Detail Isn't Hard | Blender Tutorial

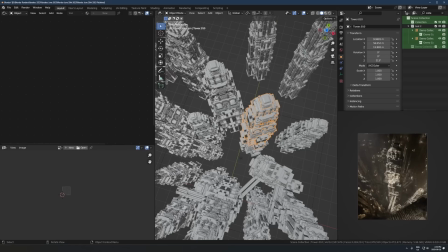It'll render it much faster, I think, if you have the same object instanced versus duplicated.
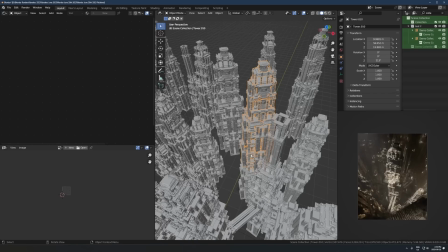So if I hit Shift D a bunch of times, it would be a lot laggier than if I put it to a collection instance and then added the instance of that collection. And I'm saying instance a lot, but if I add a collection instance of that, it'll be much faster than pressing Shift D or even Alt D, I think.
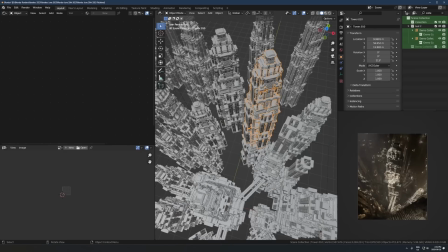So anyways, once I made that one tower out of those smaller pieces, I took that.
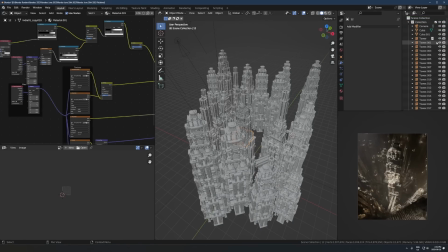Let's just find this here.
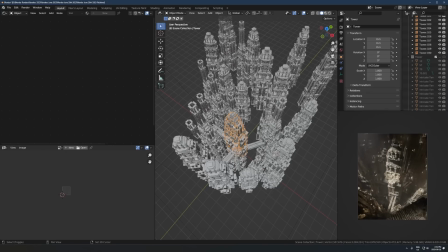I took that chunk, hit like Shift A, collection instance, tower, and there you go.
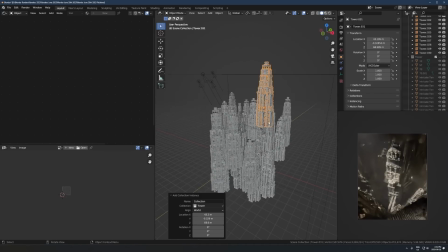You get one of those straight away.
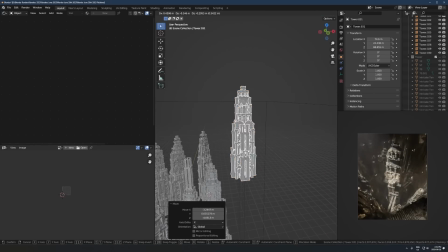And so from there, it's as simple as taking that and spamming it around a bunch of times until it looks cool.
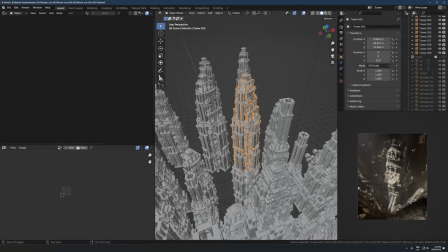So that's exactly what I did here. And you can see, like if I wanted a taller one, I would just take it and just duplicate it over itself even.
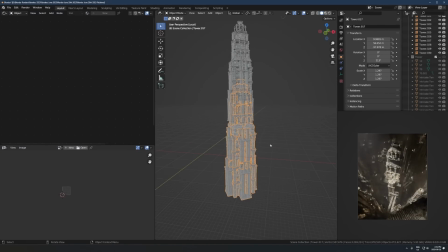Like this is, that's not like good. You can't always get away with that depending on what you're doing. But for just some render, yeah, it's totally fine to do that. It looks cool. So that's literally all I did.
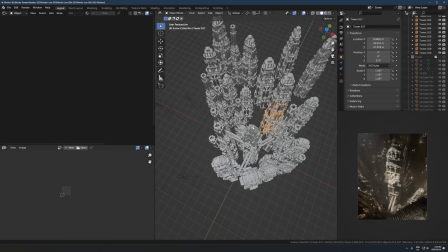Like same model, duplicated 18 times with like some variation here and there.
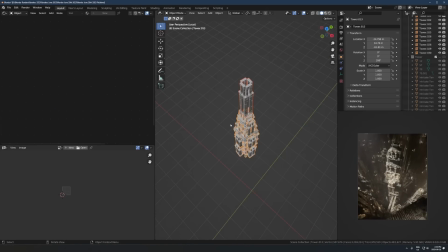Like I showed you before, there's that main tower.
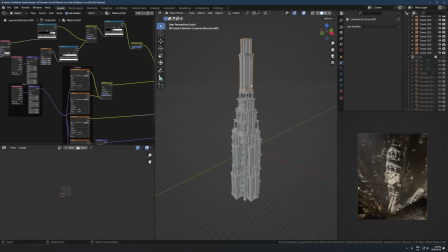And then if I want variation, chuck another one of those models straight on the top and just, it looks, kind of different.
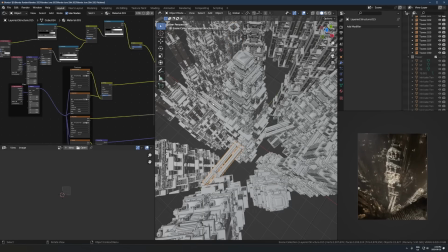And so what's going on here is like, it's just that a bunch of times, and then to fill in the gaps and fill in, to break up the repetition and make it not so obvious that it's just repeating so many times.
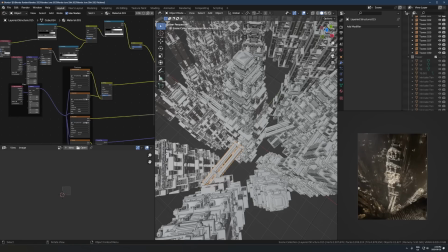All you do is you just take some other models that fit in there, or even in this case, the same model, but just orient it differently to add bridges.
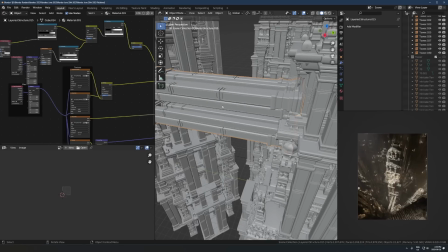And then there you go. Like I have this thing just sticking sideways, looks like some kind of walkway.
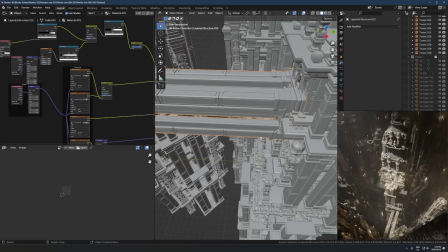Honestly, that's pretty lazy. I should have like done a different piece at least instead of the same exact model just rotated sideways, but whatever, looked fine.
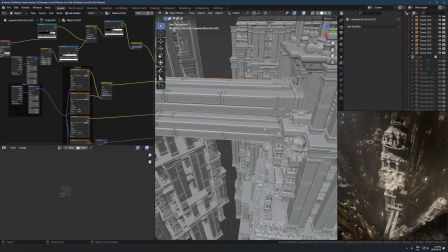But yeah, like adding in separate objects that are not part of those collection instances to kind of bridge the gaps,
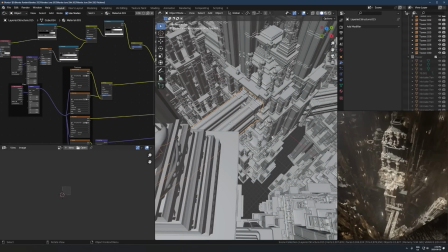literally in this case, or just fill in spaces that feel like they need something different.
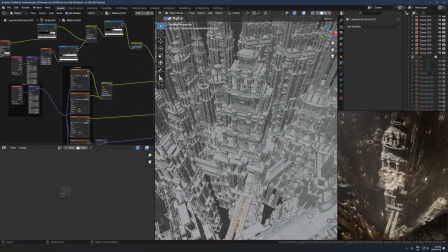That's a really, really easy, efficient, and good looking way to do that, is you just take new models and just put them and kind of connect pieces differently,
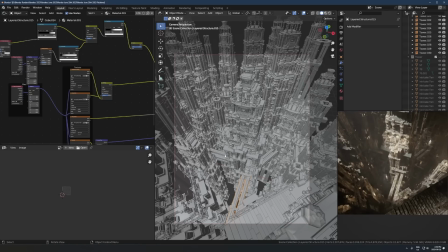and it just makes everything feel less duplicated and more like it's like fitting into the same place and more like cohesive.
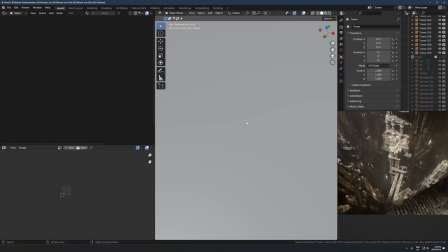I hope I'm explaining that right, but yeah. So that's kind of it.
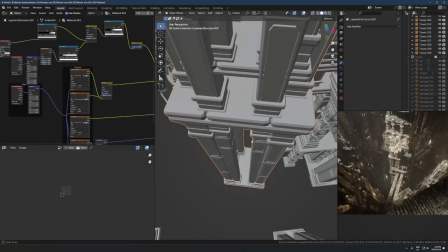And then like same thing like here, this was not part of the collection instance. I just put a bigger one of these down here because it looked cool.
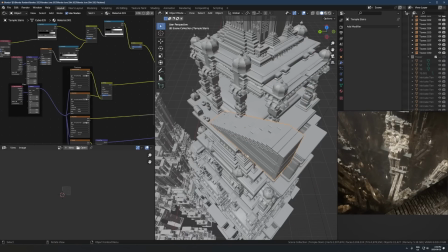Or, there's in the foreground especially, like this kind of looked bland and boring here.
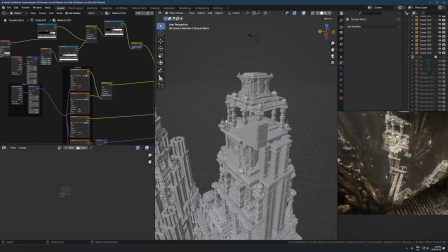So to add detail to the foreground, I just put a model of some stairs and pots and a chest.
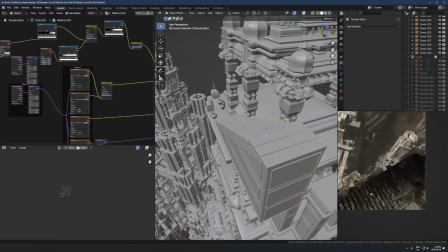And all of a sudden now there's like, up close here, there's all this detail in it. You can it kind of puts into your brain that level of detail is everywhere, even though it's not.
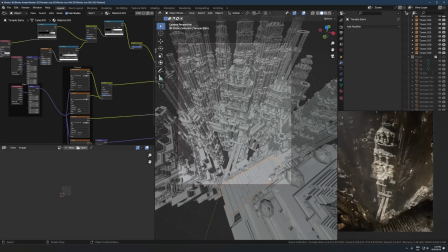So I hope that makes sense, where it's like, we're looking at this thing the thing that's like up close to the camera, it's all super dense, detailed. But then like, obviously there's not this level of detail, like stairs like this everywhere.
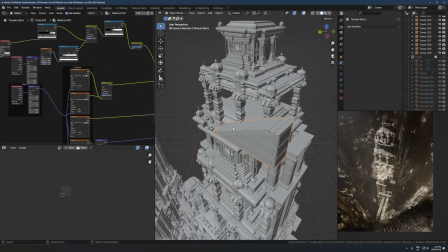It's just in the spots that need it to make, like, to give it the illusion that level of detail is everywhere.
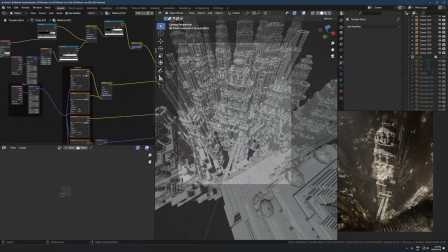Because when it's that far away, you can't even tell what's going on. But it's like, if you have, something very minimal up close, it just kind of breaks the illusion. If you have a lot of detail in the foreground and then like medium detail in the background, or even little detail, you can kind of fake it,
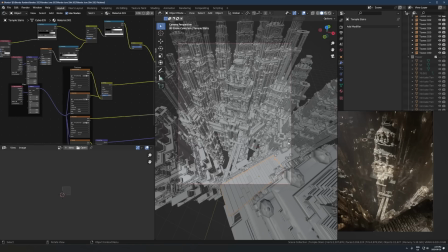you can kind of have the illusion of tons of detail if it's far away enough that you can't really see what's happening, but in the foreground it looks like there's tons of just dense detail. That's what's going on here. I hope that was a clear explanation.